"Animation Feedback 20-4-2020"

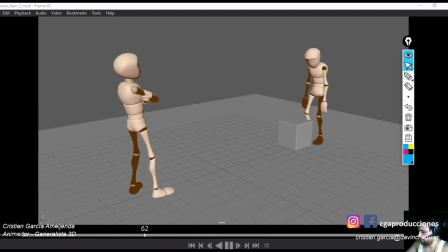Me encantó el rebote del final, que creo que te lo había mencionado en algún momento y lo aplicaste, está buenísimo. Me gusta cómo cambia de pose. Está bien, o sea, está bien. La verdad es que sí.
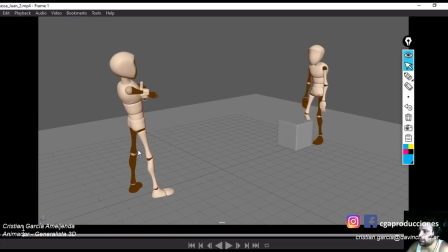Creo que a ver, lo único que le sigue faltando para mí es todo el tiempo que el torso esté no cambiando de pose. O sea, no esto que pasa acá, que está muy bien. ¿Ves? Por ejemplo, acá lo cambias de pose, perfecto. Pero en el momento en que no,
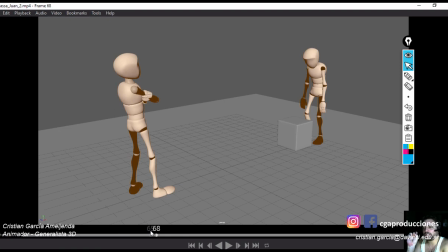siempre tocar apenitas para que siempre un poquito se esté moviendo en el lugar y no quede fijo y que parezca que solo se mueve la parte de arriba. Es lo único, ¿sí? Porque el resto, la verdad que me gusta. Me gusta el acting más cartoon que tiene.
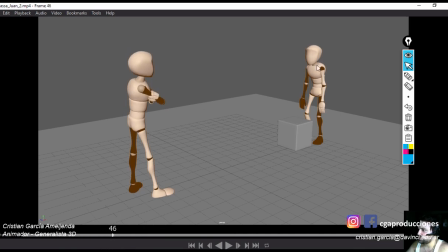Trata de quitarle. Fíjate acá que los dos brazos de este personaje están yendo del punto A al punto B igual, ¿sí? Trata de darle un poco de overlapping, asimetría, que uno llegue primero, que quede un poquito moviéndose, que no haga tac el brazo, sino que llegue y se quede moviendo apenitas, ese tipo de cuestiones que van a hacer que quede más linda la animación.
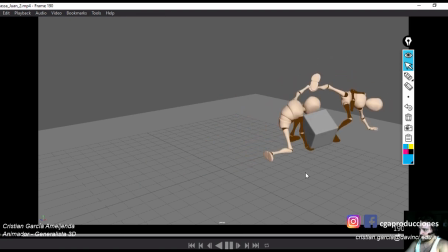Labúrate eso. Que el resto viene bien, ¿sí? Y acá lo que te dije, que me parece que lo que hiciste fue rotarle el culito un poquito más, hace que el torso baje y suba, ¿sí?
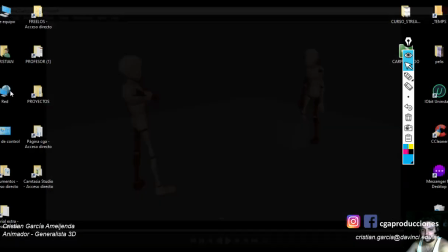Vamos con eso por ahora. Está muy bien, la verdad.
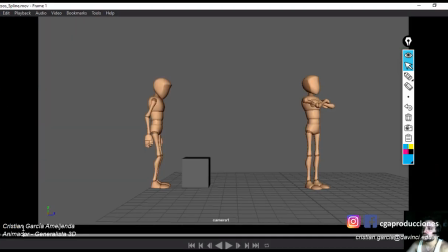Te felicito por cómo avanzaste, sobre todo, cómo fue mutando ese ejercicio. Pesos Spline. No sé de quién es este. No tiene el nombre, pero bueno, no importa.
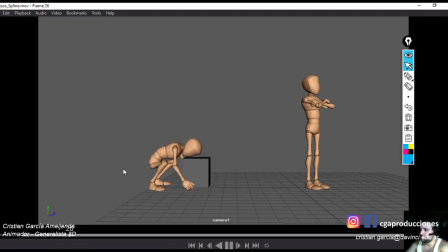Creo que es de Nicolás Franco, me parece. Porque tiene unas poses muy particulares. y le encanta animar caminata. Ok, viene bien. Voy a enfocarme en el personaje de la izquierda, que para mí es el que está pulido.
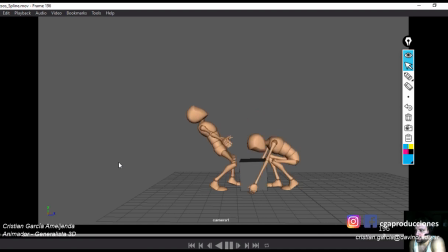Al de la derecha noto que le falta la etapa de pulir, sobre todo porque están como las poses muy marcadas, pero en el medio no pasa mucho. El de la izquierda está bien, ¿sí? Acá levanta el objeto.
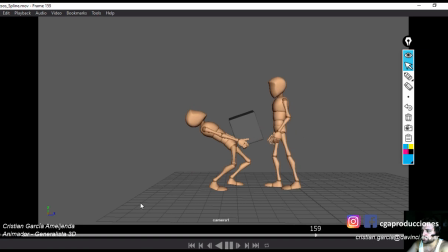La verdad es que si el objeto es tan pesado y lo agarra de acá, dos cosas. Primero, cuando levanta, ¿sí? Y estamos hablando de un nivel de pesadez, se dice.
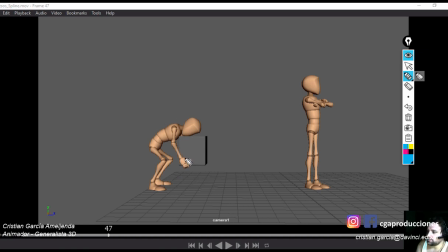Un nivel de pesadez que, si lo va a levantar desde la punta, le va a tener que hacer el triple de esfuerzo, ¿sí? No te voy a hacer que saques eso, pero sí hace que cuando lo levanta, en el levante, todo esto se rote hacia adelante, ¿sí?
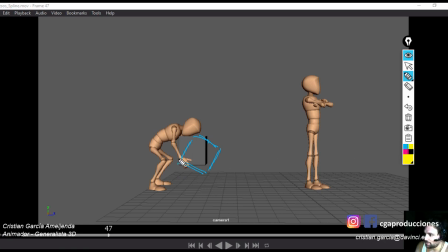Porque el cubo tiende a irse hacia adelante. Y como que la mano tiene que seguir el movimiento, obviamente. Pero eso sí te voy a pedir que lo hagas, que el cubo como que vaya hacia adelante y lo vuelva a levantar después. Y también, si lo va a agarrar desde ese lugar,
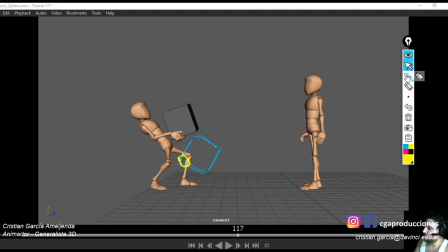en todo este tramo acá, que el cubo esté más apoyado sobre él. O sea, que lo está agarrando acá, el único otro lugar donde lo puedo apoyar es sobre él mismo, ¿sí? El resto está bien, pero que lo mantenga sobre el pecho.
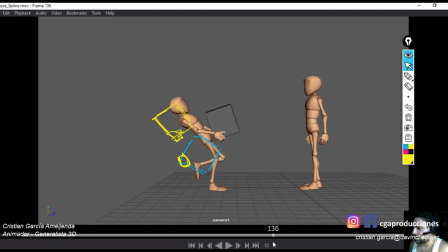Ojo después acá que pega un saltito raro la animación. Esto, ¿sí? Hay algunas desprolijidades en ese sentido de momentos donde va lento y después tú, rápido. Cuida eso un poco, que quede más fluida la animación. Y pulí más a este personaje que le falta.
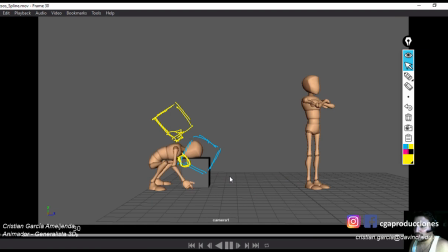Y falta un poco la etapa del final. Pero sé que vos tuviste problemas en la semana, así que valoro un montón que me lo hayas mandado. Y que nada, este tipo de cosas pasan siempre en el Maya, así que no te preocupes, me pasan a mí todas las semanas, para que te des una idea.
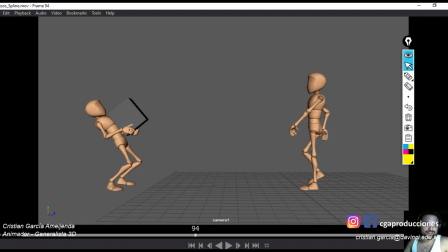Y bueno, puteas un rato y después seguís. Muy bien, Franco, ¿sí?
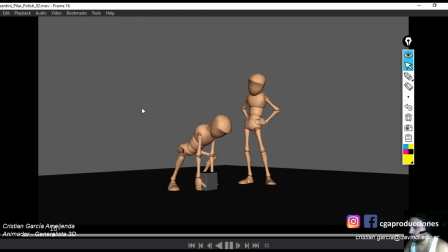Seguimos con Vicentini, Pilar. A ver cómo viene esto, me intriga, porque estuvimos hablando bastante en la semana de este tema. Ni me di cuenta.